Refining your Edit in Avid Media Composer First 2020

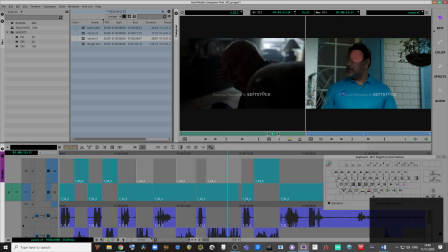He's looking back at the customer who's very nonchalant, and we're seeing a dissonance in his decision-making ability here. We're seeing a dissonance in his brain between him wanting to go, but also being a great professional, boss and running a company.
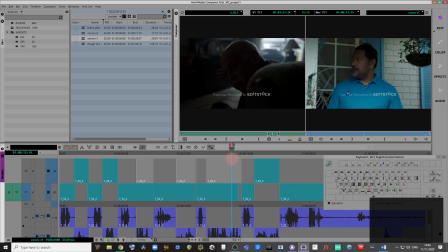So it kind of goes deep at this point for this guy.
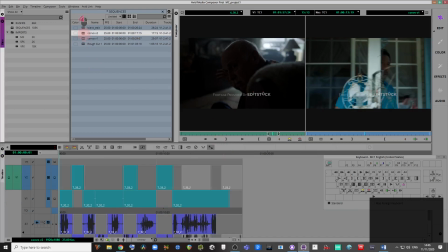Let me just show you, I've kind of spent a bit more time editing this to what I would call a more satisfactory standard. Instead of it ping-ponging, watch the way the conversation flows now between everyone.
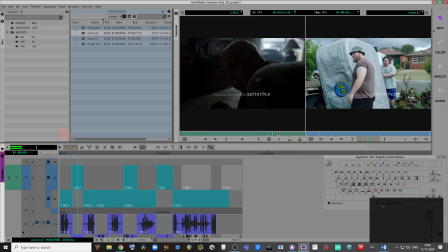Pack it up, boys. Huh? He doesn't want it. He doesn't want it. That's what he said. But it's already off the truck. We'll put it back on, genius.
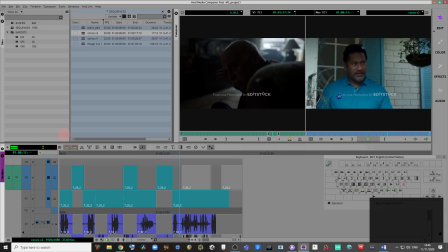But it's Friday up. I know. We'll have to go all the way back to the warehouse. And peak hour traffic. I know.
So we still have a touch of ping-ponging, but it's not enough to get us into that predictable expectation that it's going to be dull.
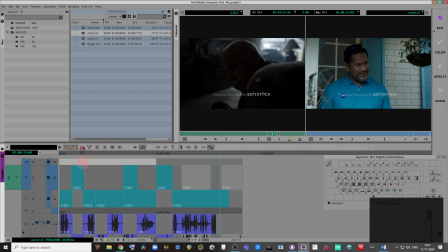It's just enough to break up the fact that we're seeing his reaction very much separate from what they're saying and somewhat removed. So like I say, I've got that really important shot is where he's looking to the side, but also we've got another one where he's looking down.
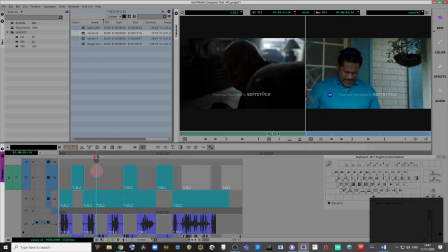He just glances down for a moment. And again, that's really important because what's happening in this character's mind, look, he's looking down. He doesn't want to be there. Okay, yes, he's doing something with a bit of paper that he'd probably need to do anyway.
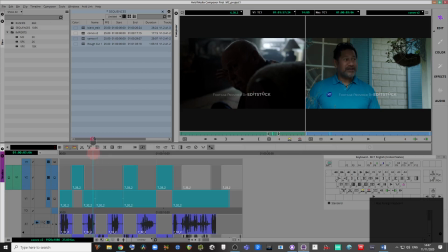But the sense that we get as a viewer is that he's looking down because he doesn't want to be in that situation. There's something about that situation that he just wishes was over. And if we don't have that in there, we're missing the story.
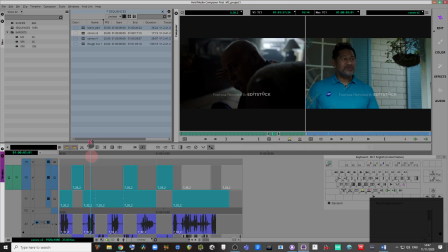So you have to, even though you want to mainly get all the dialogue in there, you don't want to become subservient to the dialogue to such an extent that you're missing the actual reactions. The reactions are so important. It's just the same if this was live TV.
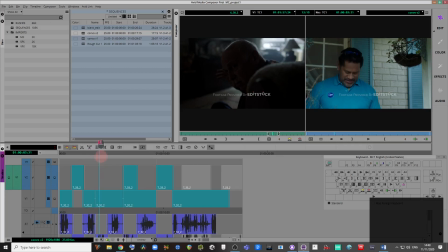You need to get all those reaction shots in there, which is why a live television director, you know, they're really good at picking up on these things. Let me just play that bit again where he glances down, because it's very subtle, but you can see how important it is.
Huh? He doesn't want it. He doesn't want it. That's what he said.
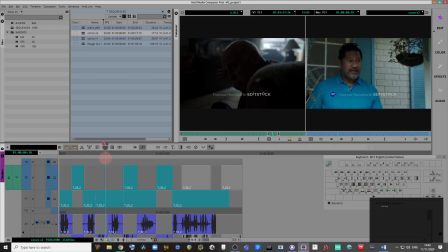There's a little pause as well. He doesn't want it. He looks back up. He doesn't want to necessarily say what he says, but you can see a dissonance in him. And that's really important. That really cuts to, you know, the narrative, and the motivation there is very, very strong.
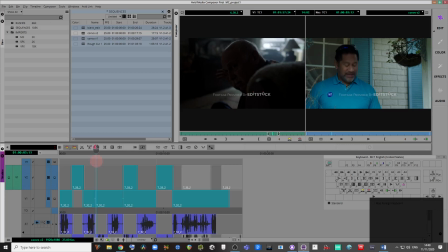And it's heightening the sense of what's going to come next. And we don't want to chop that off. It's really a balance, which is why the word dynamic is so important, because if things are happening, we want to capture the sense of rhythm. We want to capture a fluidity of continuity, cutting on action.
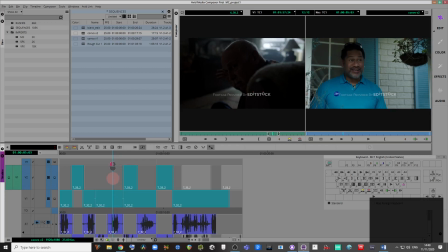But we don't want to lose, we don't want that to override a nuance. I would always prefer a nuance, to be honest with you. You know, a lot of real art house cinema that really pushes boundaries, it's all nuance, and it really tests you, it challenges you as a viewer, but you really get back your what patience you put in.
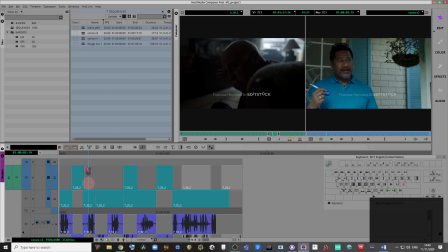You know, I think of like Rosetta by the Dardenne brothers. Movies like that really hold you to what they're doing, and it really heightens your sense of perception. So a lot of movies in, you know, mainstream are very fast on the cutting on action,
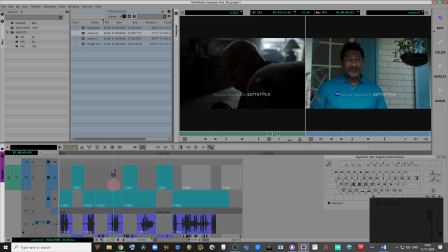and they almost just continuously cut out through the entire feature on action, and it can be slightly just you know, a bit dull, a bit not having much nuance. So that being said, I've done a rough cut here that tries to balance out
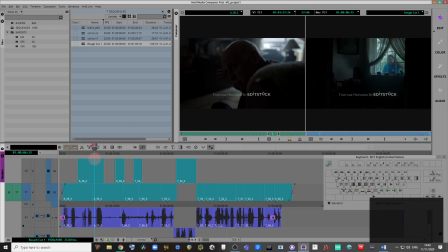the movement and the fluidity of this short with a sense of nuance, and I want you to see if you can emulate this, or maybe you can even outdo it. You know, I'm sure some of you can really do this justice really well.
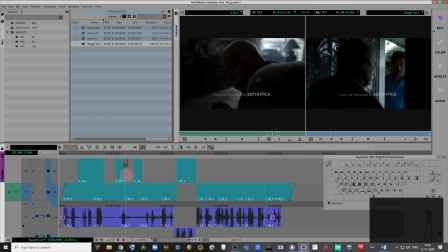But the point is, you're maintaining a motivation. You're being exact. You're keeping dynamics.